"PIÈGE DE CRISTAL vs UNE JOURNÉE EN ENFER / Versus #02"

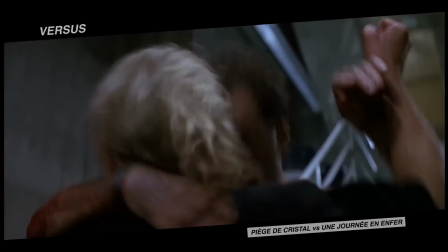[4:17]
John McTiernan saisit ainsi parfaitement ce que doit être une suite, capitalisant sur les bases du film original, sans jamais oublier de surprendre le spectateur.
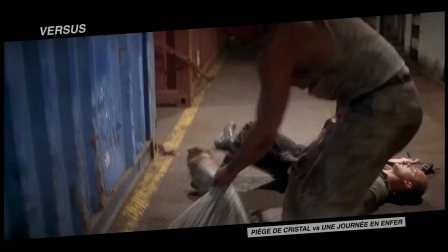[4:26]
Les différences entre les deux films montrent également l'évolution du film d'action, une évolution parfaitement illustrée par la façon dont s'ouvrent les deux films.
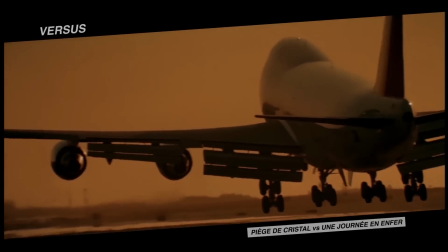[4:34]
Piège de cristal commence de façon très classique, en suivant l'arrivée du héros et en nous le présentant.
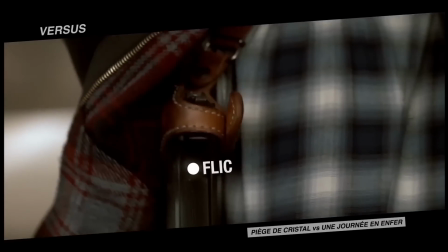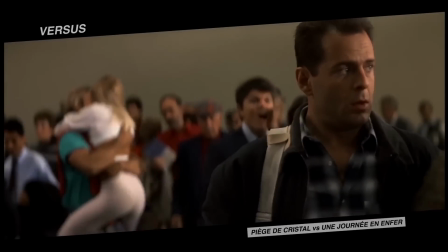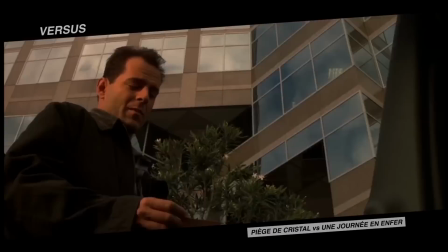[4:51]
Ensuite sont introduits les autres personnages et les lieux. L'action pure ne surgit donc qu'au bout de plus de 20 minutes d'introduction.
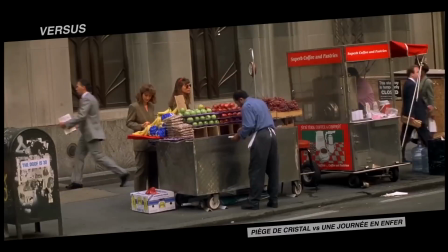[5:00]
Dans Une journée en enfer, la logique est inversée. C'est l'action qui ouvre le film avant que McLean n'y soit ramené de force.
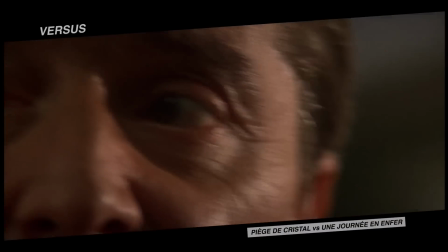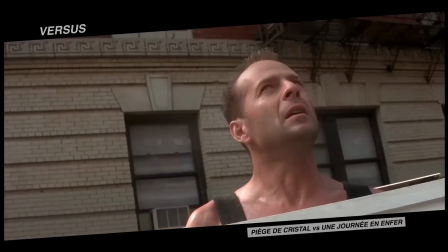[5:14]
Dans le premier film, c'est l'histoire qui introduit l'action. Dans le deuxième, c'est l'inverse.
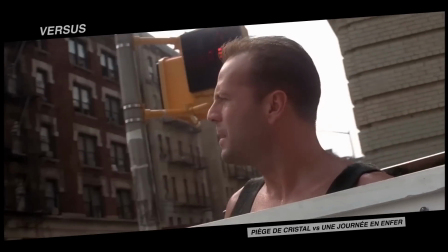[5:19]
On voit là l'accélération du cinéma d'action.
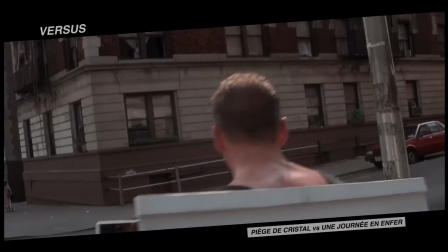[5:22]
Se devant d'être toujours plus fort, toujours plus spectaculaire, un film ne peut plus se permettre d'attendre un quart d'heure avant la première explosion ou le premier coup de poing.
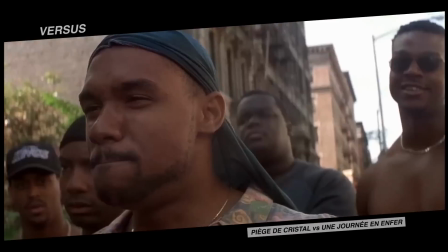[5:31]
Histoire et action doivent être introduites immédiatement. Une évolution qui va impacter la mise en scène de John McTiernan.
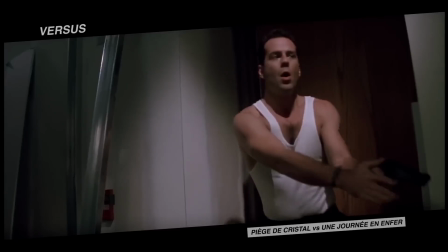[5:38]
Car si Die Hard 1 et 3 mettent un coup de pied dans la fourmilière en termes de scénario ou de casting,
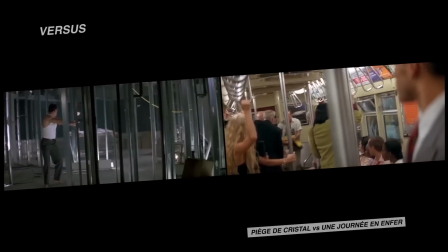[5:43]
cela ne serait rien sans la façon dont le réalisateur met en image ses histoires. Et les multiples oppositions entre les deux films se retrouvent évidemment dans leur réalisation.
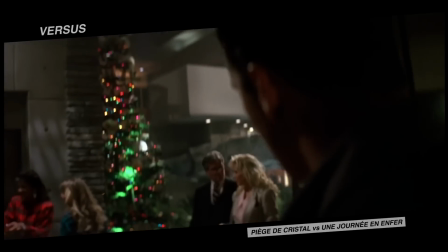[5:54]
À la fois classique et novateur, le cinéaste résume parfaitement ses intentions dans les cahiers du cinéma en 2003.
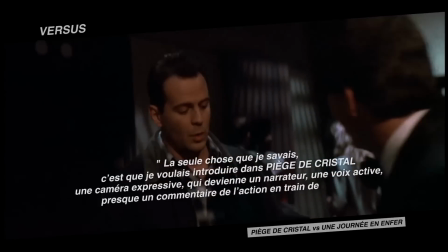[6:01]
La seule chose que je savais, c'est que je voulais introduire dans Piège de Cristal une caméra expressive qui devienne un narrateur, une voix active,
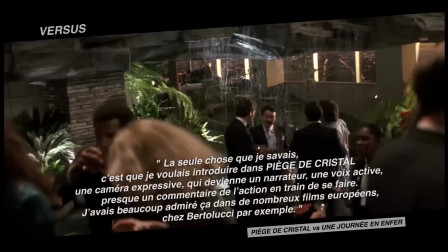[6:09]
presque un commentaire de l'action en train de se faire. J'avais beaucoup admiré ça dans de nombreux films européens, chez Bertolucci par exemple.
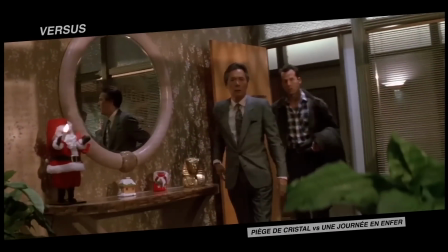[6:18]
Dès les premières scènes, on voit que le réalisateur cherche à raconter son histoire par des biais purement visuels.
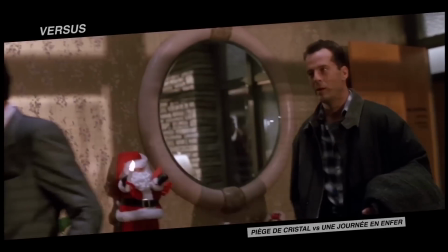[6:24]
Il suffit de deux mouvements de caméra et d'un montage précis pour comprendre et ressentir instantanément tout de l'opposition entre McLean et Ellis.
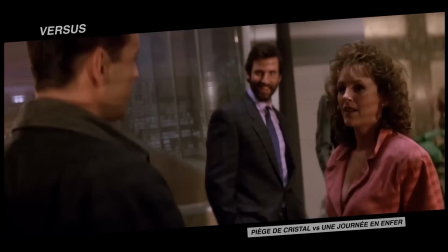[6:33]
Un seul cadre suffit aussi à McTiernan pour saisir le malaise entre John et Ollie et montrer dans quel camp cette dernière préfère se ranger.
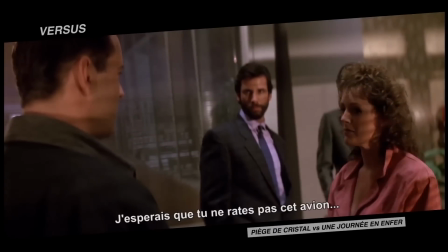[6:42] J'espère que tu aies fait ça.
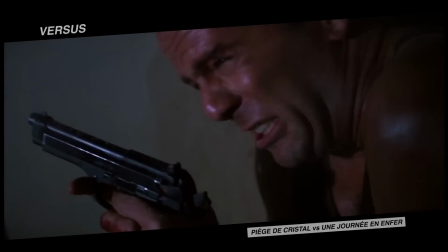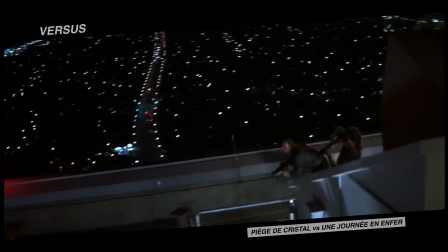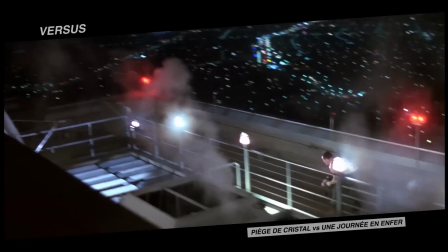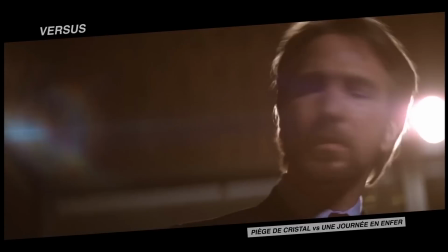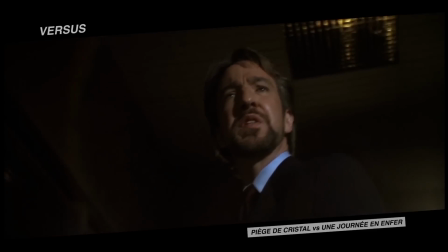[7:13]
Les panoramiques sont souvent combinées à des travelling millimétrés, quasiment toujours en mouvement.
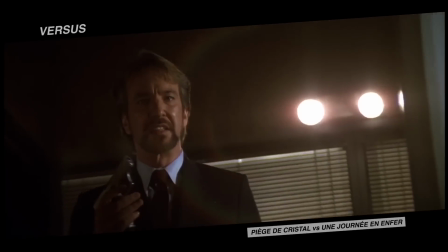[7:18]
La caméra devient un personnage à part entière, un personnage actif, sensible. Elle souligne une pensée.
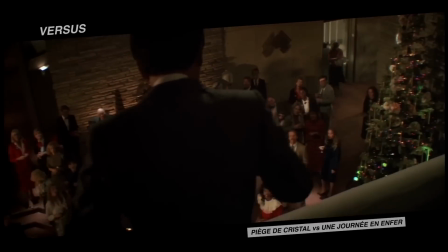[7:27]
Elle construit l'espace tout en introduisant un personnage principal. Elle va chercher le héros pour ensuite s'assujettir à son point de vue.
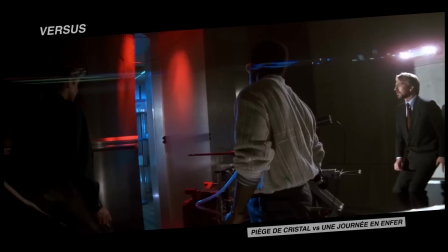[7:37]
Et les nombreux flares qu'elle capte sont toujours là pour faire ressentir au spectateur l'émotion des personnages.
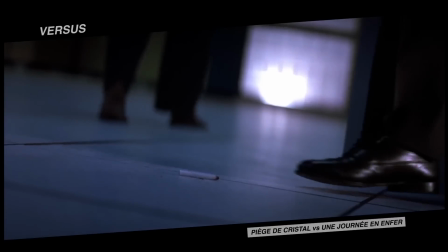[7:46]
La caméra est bien le narrateur que voulait John Matjernan.
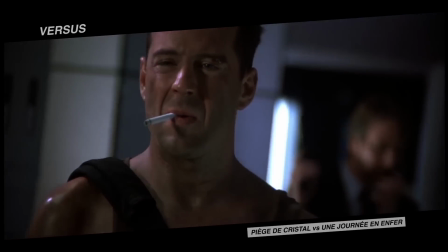[7:50]
Piège de cristal casse ainsi totalement le classicisme qui régnait dans la mise en image de ce genre de film.
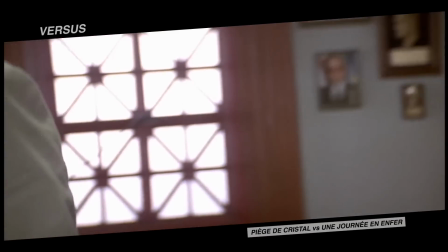[8:00]
En 1995, quand le réalisateur revient derrière la caméra pour une journée en enfer, il va évidemment s'adapter à ce nouveau scénario.
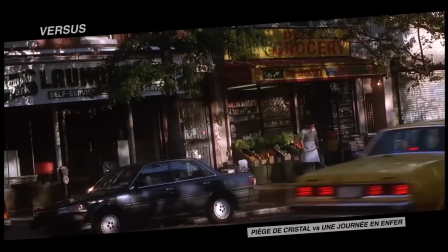[8:08]
Les premiers plans du film, montrant la vie quotidienne new-yorkaise, posent d'emblée une dimension presque documentaire.
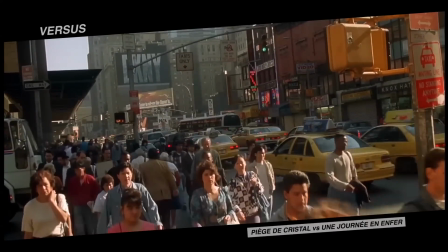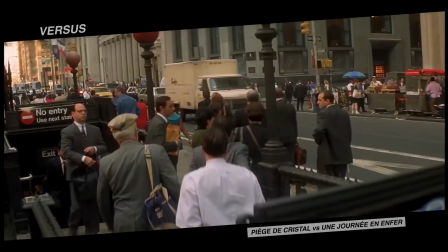[8:21]
On reconnaît évidemment le style du réalisateur. Certains motifs sont repris.
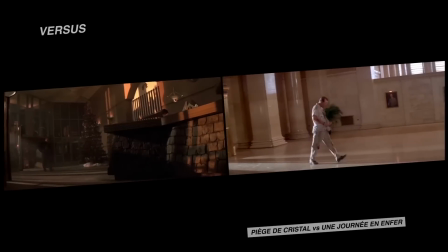[8:28]
Des scènes se font clairement écho.
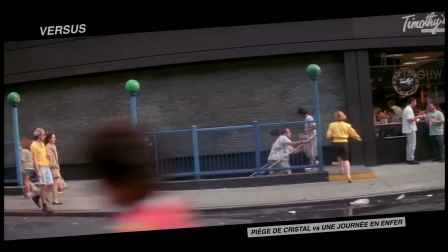[8:33]
Mais lorsque McLean se retrouve plongé dans l'enfer de New York, il n'est plus question de travelling millimétré ou des compositions géométriques fortes de pièges de cristal.
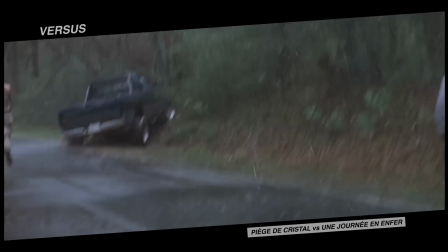[8:41]
Il n'est plus question que de chaos. La captation se fait à l'épaule, en extérieur, avec tous les soubresauts que cela induit.
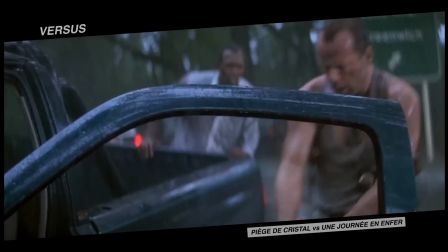[8:50]
Mac Tiernan injecte dans le film d'action tout un pan du cinéma des années 60 ou 70 quand les caméras sortaient enfin dans les rues.
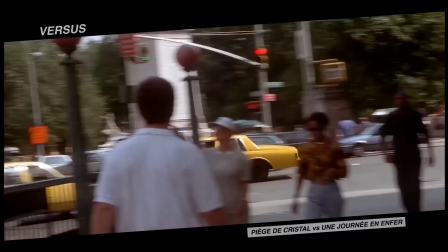[8:57]
Au milieu des années 90, la caméra à l'épaule est tout sauf la norme dans les blockbusters et Une journée en enfer est radicale.
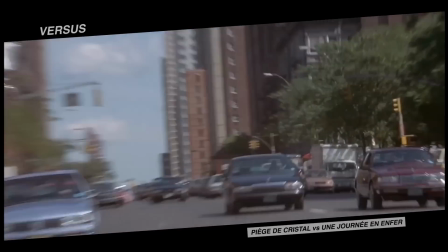[9:04]
Panoramique violent, coup de zoom, l'action est comme captée en direct.
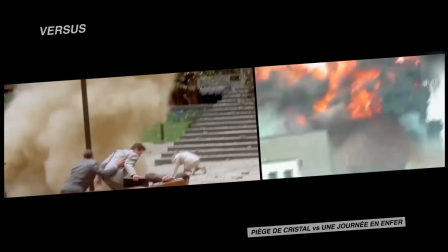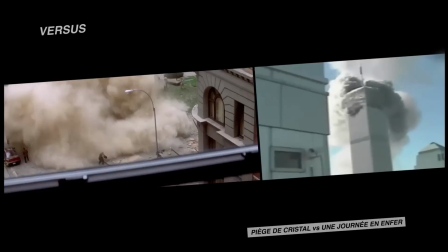[9:14]
Un procédé qui rappelle le reportage pris sur le vif autant que des films comme French Connection.
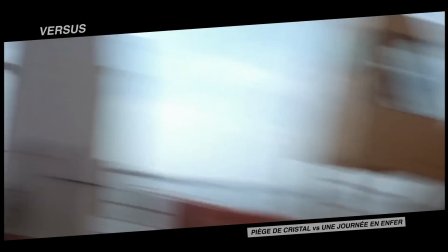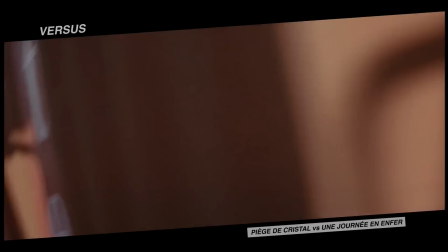[9:26]
L'effet de réalisme et le sentiment d'urgence sont absolus. Et il faudra quelques années à Hollywood pour digérer et récupérer ce style.
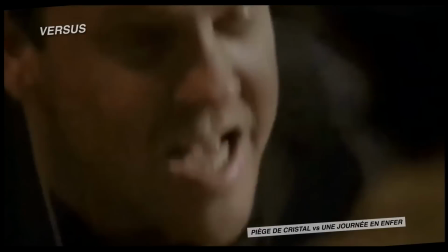[9:34]
Ce n'est qu'au début des années 2000 qu'il va véritablement s'imposer avec la série 24 qui, avec sa caméra à l'épaule, son histoire en temps réel et son héros seul contre tous,
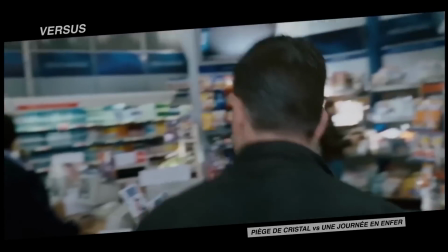[9:43]
puise énormément dans les die-hards et avec les films Jason Bourne qui implantent définitivement la caméra à l'épaule comme nouvelle norme de l'action hollywoodienne.
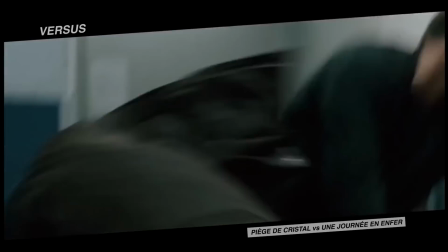[9:51]
Peu de films font aujourd'hui l'impasse sur ce style de captation, pour le meilleur et pour le pire.
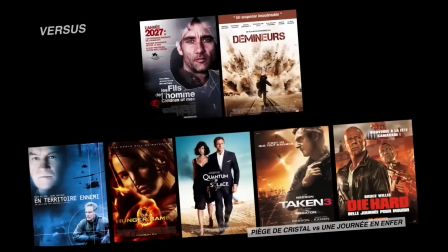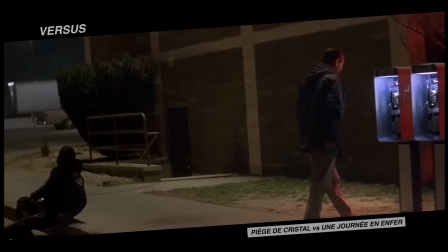[10:02]
Dans les deux seuls purs films d'action de sa carrière, John McTiernan a donc largement fait évoluer le genre, tant du point de vue scénaristique que formel.
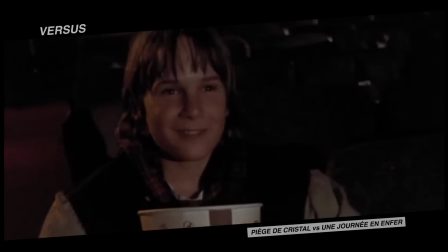[10:13]
On peut aussi ajouter à ces deux Die Hards le génial Last Action Hero, qui, bien plus que 58 minutes pour vivre,
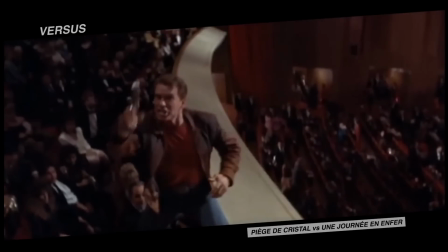[10:19]
s'avère être la véritable transition entre Die Hards 1 et 3. Piège de Cristal repense le film d'action pour devenir la référence, le maître étalon du genre.
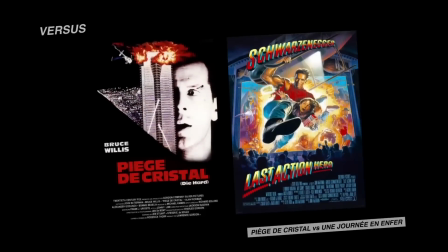[10:30]
Avec Last Action Hero, Mac Tiernan déconstruit tout ce qu'il venait de mettre en place avec un film complètement méta, décomposant les codes du genre.
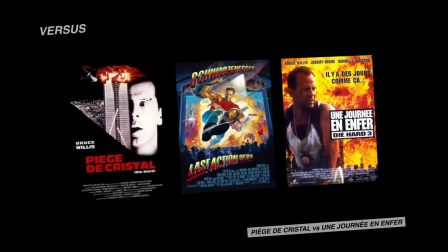[10:37]
Genre qu'il reconstruit ensuite et relance sur de nouvelles bases avec Une journée en enfer.